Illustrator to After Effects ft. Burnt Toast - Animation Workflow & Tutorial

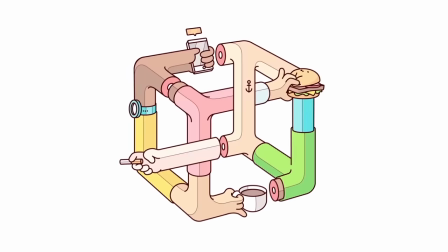In this episode of the Animating Great Artists series, I'm collaborating with Burnt Toast Creative, aka Scott Martin,
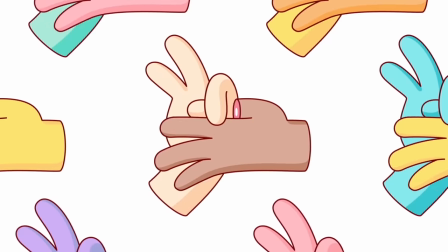a Canadian-based illustrator who creates these wonderfully cynical illustrations that are dark and fun and hilarious.
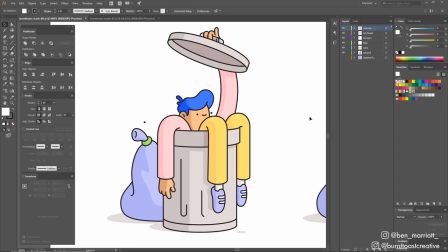He gave me this amazing illustration of human trash as an illustrator file. I wanted the limbs to fly up and flop down in a really smooth and fluid way, because Burnt Toast has these amazing fluid curves and bends in his illustrations, and I wanted to capture that movement. I figured the best way for me to do this was to do a quick rough version frame by frame so I could get the
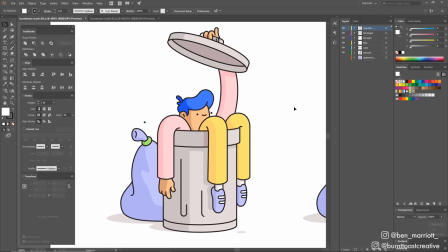movement feeling natural and then clean it up afterwards with shape layers to keep that clean vector look.
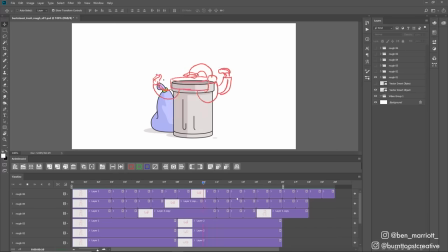I did these frame by frame roughs in Photoshop using the free plugin AnimDesen 2 to help with this handy toolbar here. You can do this in any frame by frame software, Adobe Animate, which used to be Flash, TV Paint, Rough Animator is what I use on the iPad.
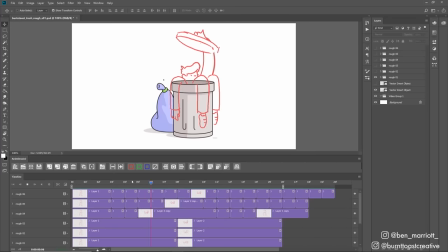All of these are great. I'm just most comfortable in Photoshop. First, I put down two positions, one with the limbs up and one with the limbs down just to feel out the timing. Then I tried an option with the limbs going up a lot straighter, which felt a little more explosive but didn't quite capture the round and curviness that I knew would be needed for when they flop down.
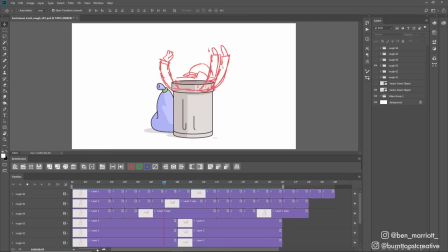So I found a happy medium where the limbs are still curved but they raise quite a bit higher above the top of the trash can. On this next pass, I added a few frames in between those two poses. So we've got them flopping up in the air and then a few of them just sort of flopping downwards here. Already you can get the feel for the timing and impact of the animation which is most important.
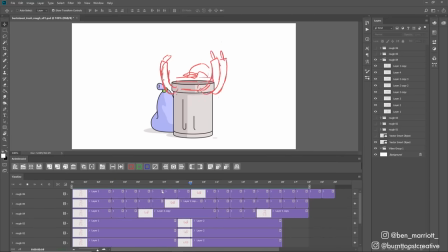Once you have that down everything else just kind of falls into place and acts just to reinforce that initial movement. I added a few more frames and started to think about how the limbs would really fall and flop and I'm kind of imagining these as tubes without any bones that do have a lot of weight so they just sort of fall down straight.
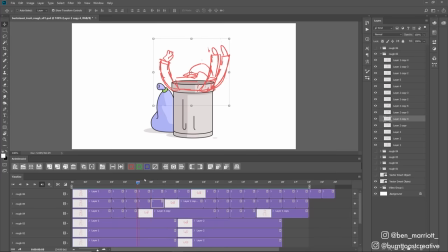For the really small movements at the top of this arc where the limbs are up in the air instead of redrawing each frame I duplicated the frame and then use the transform warp tool to make slide adjustments so i select my lasso tool from up here select the limb i would want to
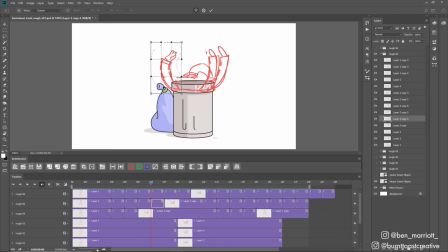warp and then go to edit transform and warp i've got a shortcut made because i use it all the time and then from here just move these points to get that slight slight adjustment that you need now this is fine for a rough pass but it does look pretty artificial and like you've
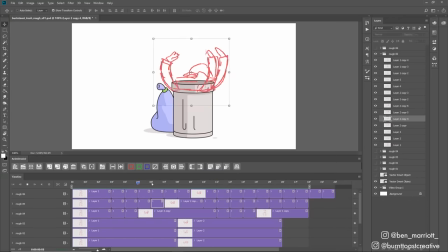cut some corners which of course you have but it's best to hide that as much as you can so save this tip for your roughs. I added a few more frames and when I got to here I was pretty happy with it. It's great to do this really roughly first because you won't get it right on your first go and being able to
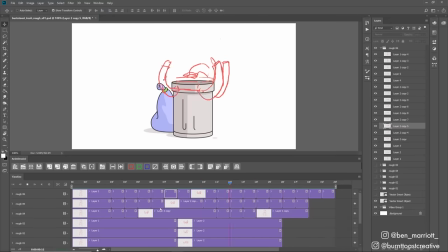change the shapes and adjust the timings quickly and not worrying about the details is important. The more options that you can try and the easier it is to adjust the quicker you're going to find what feels right. I'm relatively new to frame by frame animation so my process requires a lot of trial and error.
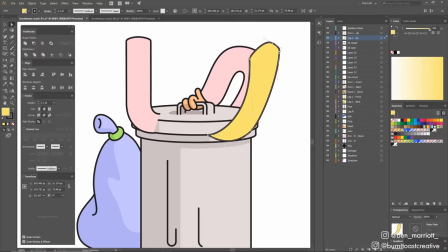From here I knew that half the animation was going to happen when the limbs are up, so I needed to create those assets.
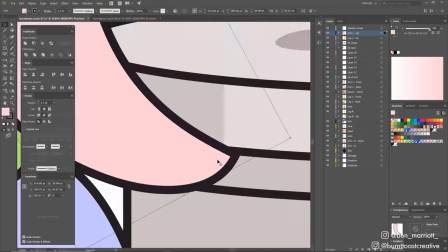I redrew those sections in Illustrator and separated all the elements that needed to be animated onto their own layers.
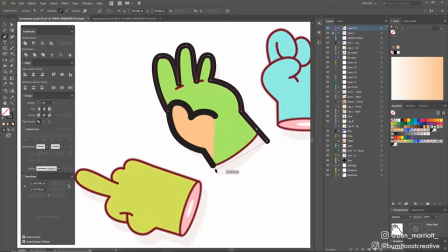I used references from Burntoast's other work to make sure that I was using the same design language throughout.
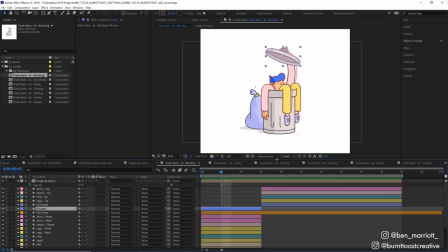I imported the AI file into After Effects and converted the Illustrator layers to shape layers by right clicking and selecting create, create shapes from vector layers and then recoloured our layers over here so it was easier to navigate in the timeline.
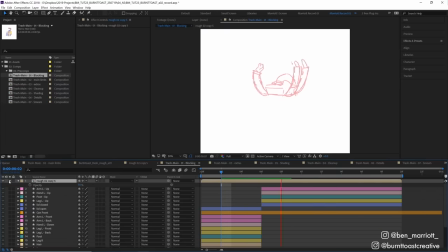I also imported the rough animation from Photoshop to use as a reference and then moved our up and down poses in the timeline to match. So this is like a blocking phase. So in the first section of this timeline we've got our limbs all facing down and then in the second half all our limbs are up in the air.
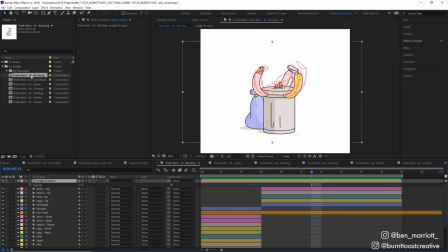And I've got a different comp over here in the project panel for each pass I did of the animation. On the second pass I focused on the limbs. They aren't 95% of the movement in this animation so I needed to get them right for the whole piece to work.